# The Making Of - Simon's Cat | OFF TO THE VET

We know how much the fans love the black and white Simon's Cat films,
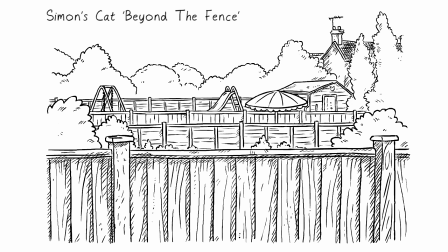so we wanted to make sure that we stayed very true to the charm that is contained within those films, and that was really Simon's key word throughout the development of the colour.
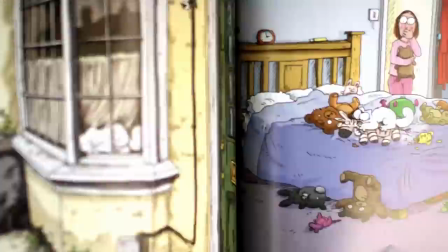One of the starting points for the colour development was Simon's Cat versus the World. This was Simon's first book in colour, so we knew that we already had a place to start.
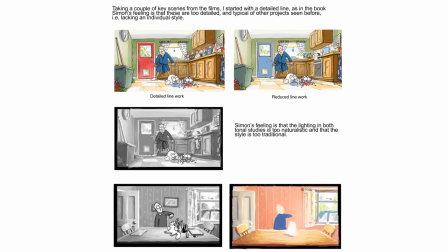Early on in the project, we started to put together some pages of development work so that we could understand how we were moving forward. We started to put together thumbnails of each shot. And then as we progress, you can see that there are different moods throughout the film.
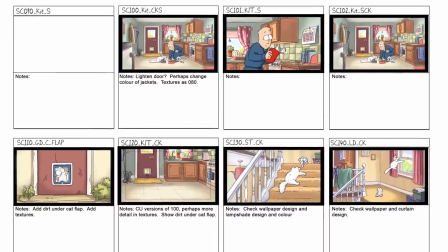For each scene, we drew a background
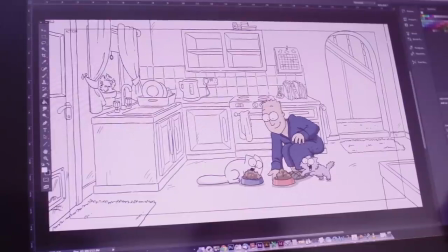And this, as you can see, is the kitchen.
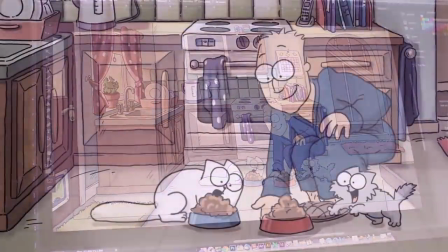And in this scene, it allowed us to show the early morning light, and it sets the time of day up beautifully.
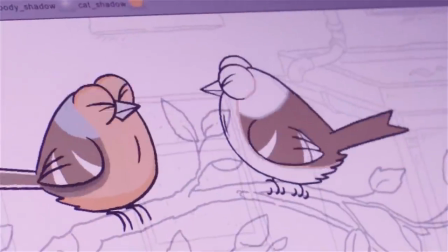So Simon, he really loves wildlife,
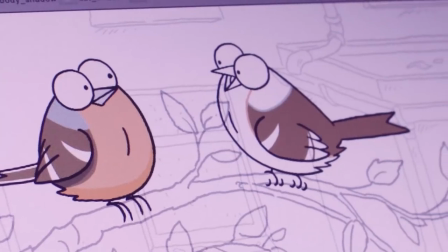and so using colour gave us the chance to add great detail to the birds in particular in the film. As we started to use colour, we realised that there were so many exciting opportunities to tell the story in a more dynamic way.
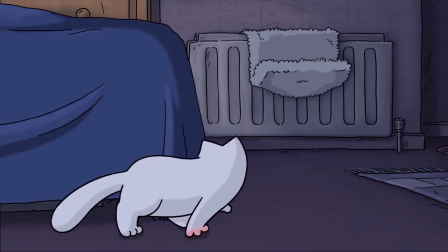Using colour would allow us to greatly enhance the atmosphere and the mood throughout the film as well.
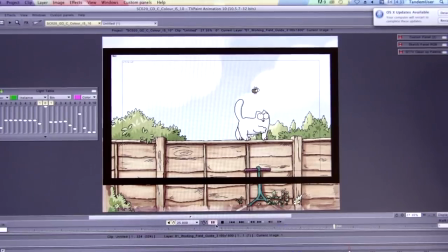We knew that adding colour to the film was going to add a lot more work, but we also knew that it was going to be worth it. Well, here I am. I've come to Mikasso Sound Studios to record the voices for Off to the Vet. Now, that's something that's a little bit different about Simon's Cat,
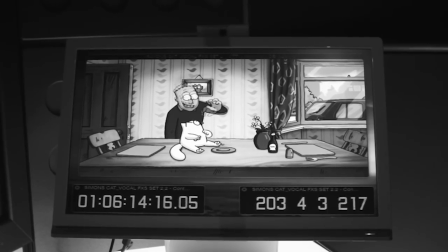is I like to do all the animation first, and then we put the sound on after, which normally happens the other way around. People normally work to a soundtrack.
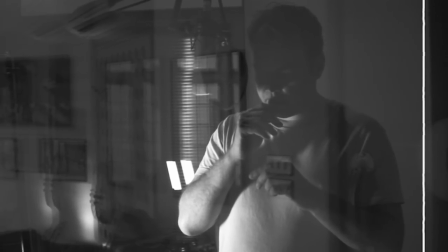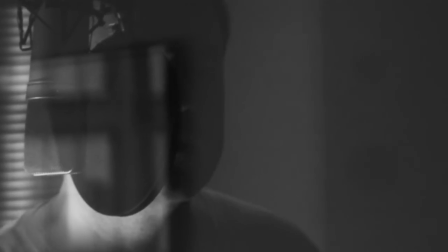Did you get that? Yeah, I've got that.
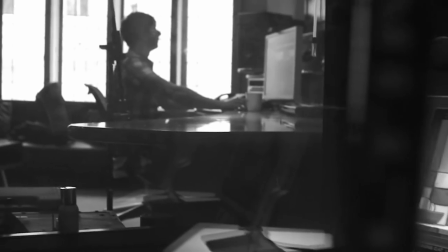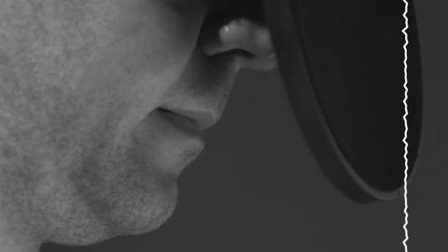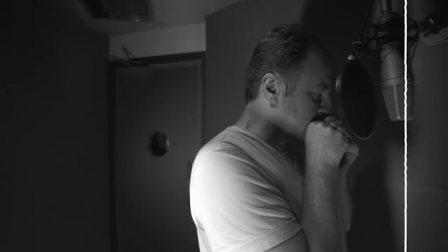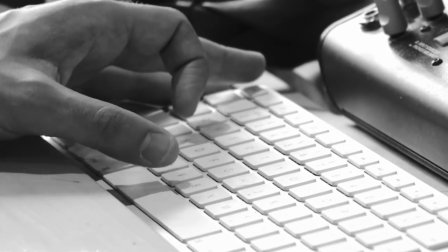Once we have a recording that we're all happy with,
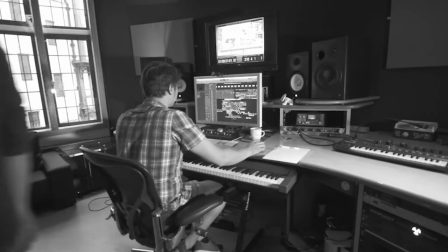it's a case of going into the edit suite and taking the best performances from each take and marrying them up as best we can to the picture.
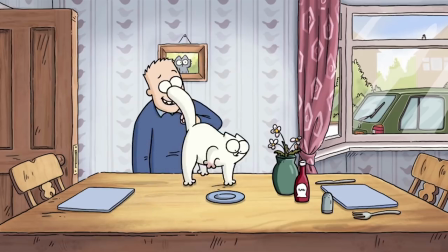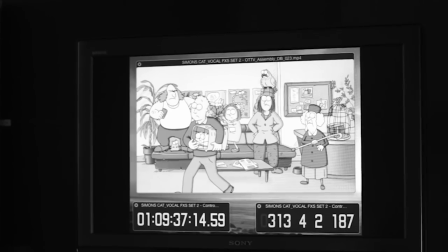That's good. One of the special challenges relating to this scene is the number of characters that we're having to deal with simultaneously. And of course, Simon is giving a vocal performance for each of the characters.
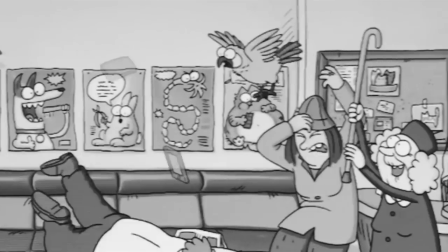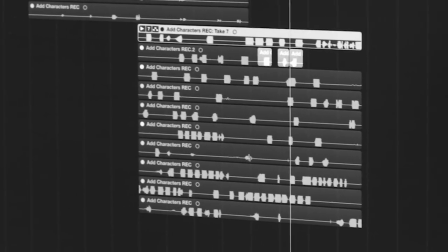So we have to make sure that not only does each individual character have their own voice and their own place, that they're different and varied enough to stand out against one another.
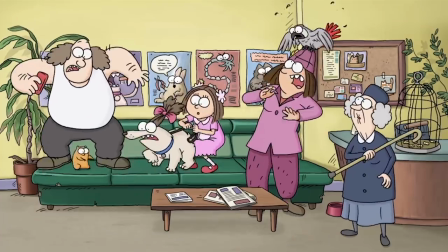Oh, thanks. Simon records all the character voices that you hear in the film, and we add all the other sounds to the picture. Like any film, you have your different categories of sound. You have your Atmos, which is perhaps your background noises, such as birds tweeting outside.
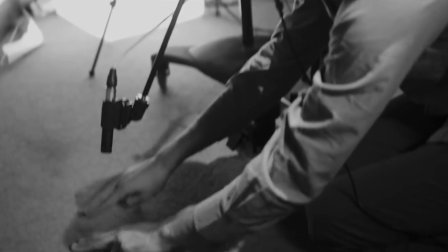You have your Foley sound, which is your characters moving around set, footsteps, body movements. Then you might also have things like action sounds, where perhaps a vase has been broken on someone's head,
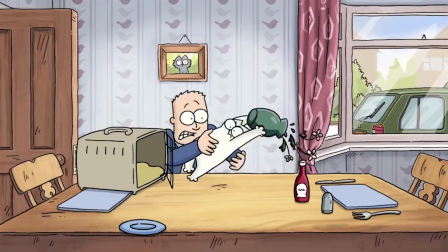or, you know, forks and knives being thrown, such as in Simon's Cat. We get to break and smash things and really have fun with this.